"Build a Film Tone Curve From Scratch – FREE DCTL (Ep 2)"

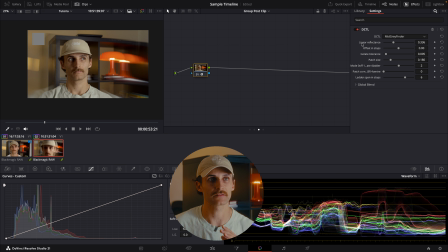[4:10]
There's a lot of other little adjustments you can do, but for now what we're going to do is we're just going to focus on the linear reflectance, which is 0.336. So that's the middle gray spot for DaVinci Intermediate. It's the sweet spot. So as you can see, if we toggle it on and off, we can see where our middle gray lands.
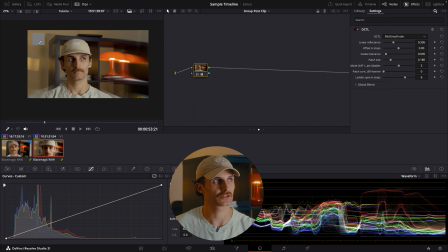[4:26]
So what we're going to do is we're just going to use the inspector tool. We're going to click on our gray square. It's going to automatically put a control point where our middle gray lands. This is important because we don't want to be manipulating our middle gray too much.
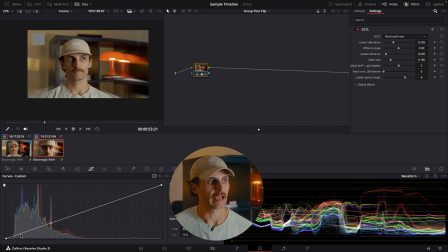[4:40]
That's going to be typically where our skin tones land, and we don't want to be causing any sort of chaos to our skin tones.
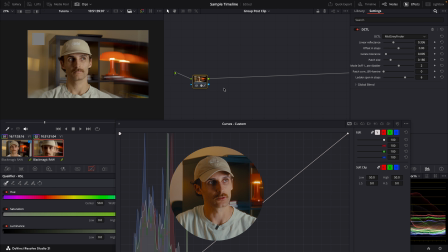[4:48]
We don't want to forget about labeling here. So we're going to just label this as our negative tone.
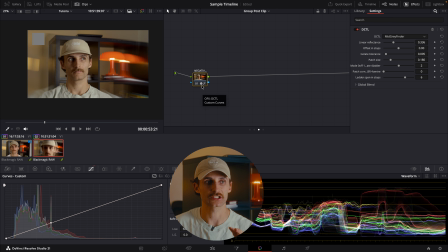[4:56]
Perfecto. I just want to clarify that with middle gray in DaVinci Intermediate, it is always at 0.336. That's a constant. It's not going to change depending on what cameras you're using. It's always landing at 0.336. So essentially it's landing at 33.6% across here.
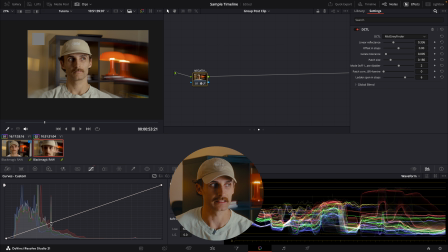[5:15]
This is providing an anchor point. So we're not going to be dragging this one. This one is going to be staying as is. There's not going to be any adjustments being done to that control point. So the beauty about middle gray in DaVinci Intermediate is that it's based on a formula.
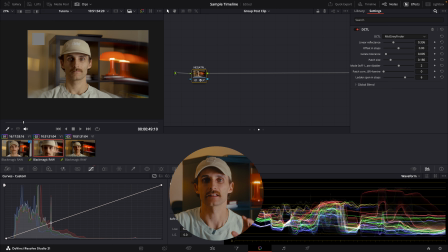[5:30]
So what's great about that is then you can get the neighboring stops as well. You can figure out what they are. For instance, if I want to place the toe at -3 stops, I'm not going to be guessing. I can actually visually see where that's going to land.
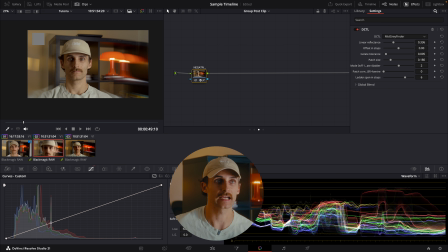[5:46]
And what I have done is I've implemented that into my DCTL. So if we just go to this ladder tool, if we go all the way to 4,
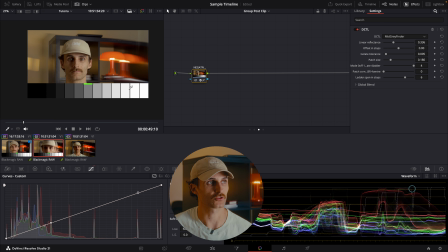[5:57]
we actually get to see our middle gray ladder and where each stop lands. You can adjust the ladder span in stops, so we can bring it up to 8 stops if we want, bring it down to 1 stop.
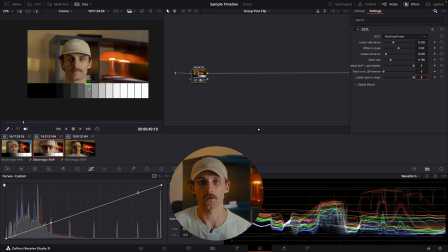[6:10]
For the sake of this, I'm going to bring it up to 8 here. That middle region is called the straight line, and on film it's where the negative responds faithfully. So equal steps in stops gives an equal or uniform change in density.
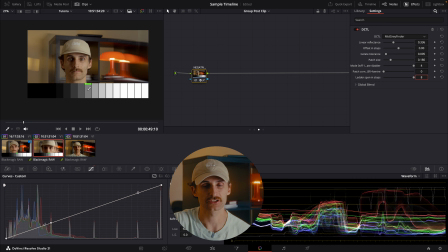[6:23]
I know it's kind of confusing, it's tough to wrap your head around. And I should mention that stops don't represent linear light either. So how far do we want to go with this? We essentially want to push it far enough that our image no longer looks flat and it has some shape and texture to it,
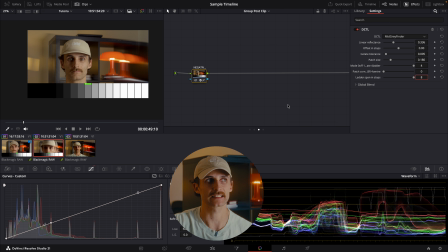[6:40]
but we don't want to push it so far that our skin starts looking hard and unnatural. If you find that you're past that and your image still looks flat, chances are you're dealing with an exposure problem. That just means you have to go back to your exposure node and reassess what is needed for it.
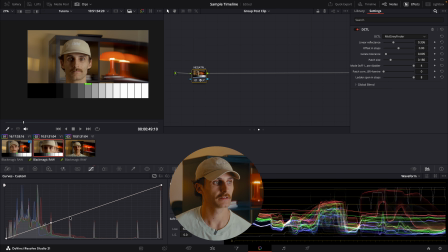[6:58]
So to start things off, I'm going to go 1 stop above my middle gray here, and I'm going to push it slightly up. As you can see, it's expanding our waveform. Just make sure you're keeping an eye on your waveform and how it's interacting with your adjustments.
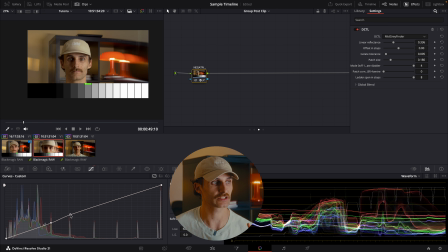[7:16]
So I'm going to just do a slight adjustment here at 1 stop above. Now I'm going to go to the very end to stop 8, and I'm just going to actually drag it down. So I'm just going to compress our highlights. As you can see, especially in our brightest areas,
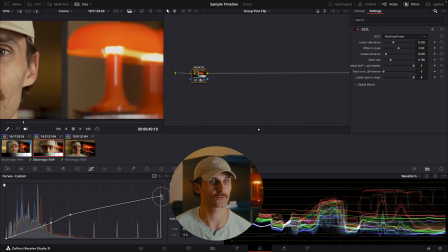[7:32]
it's just softening them and just allowing for a little bit more of a filmic highlight roll off here.
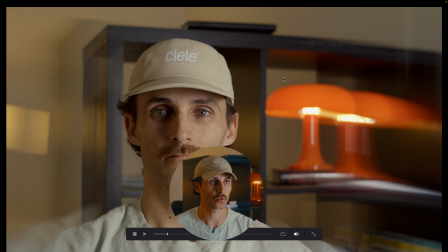[7:40]
So as you can see, before and now after, we've definitely introduced a little bit more life and a little bit more contrast to our highlights, which is what we want. It's no longer looking as flat and bland.
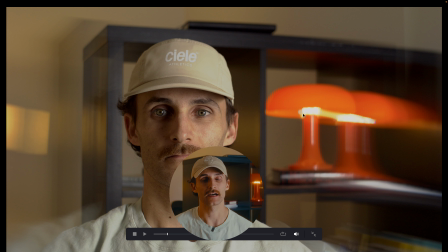[7:54]
And we've also allowed the highlights to roll off in a more filmic manner. This is creating a nice shoulder to our custom curve. And essentially a shoulder is when the highlights are no longer
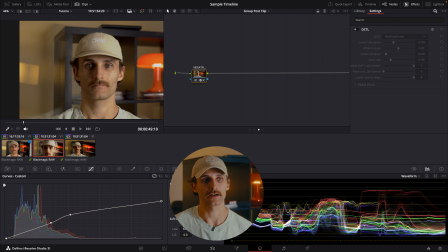[8:09]
jutting up to the top of your waveform and are now allowed to just kind of roll off a little bit nicer and smoother.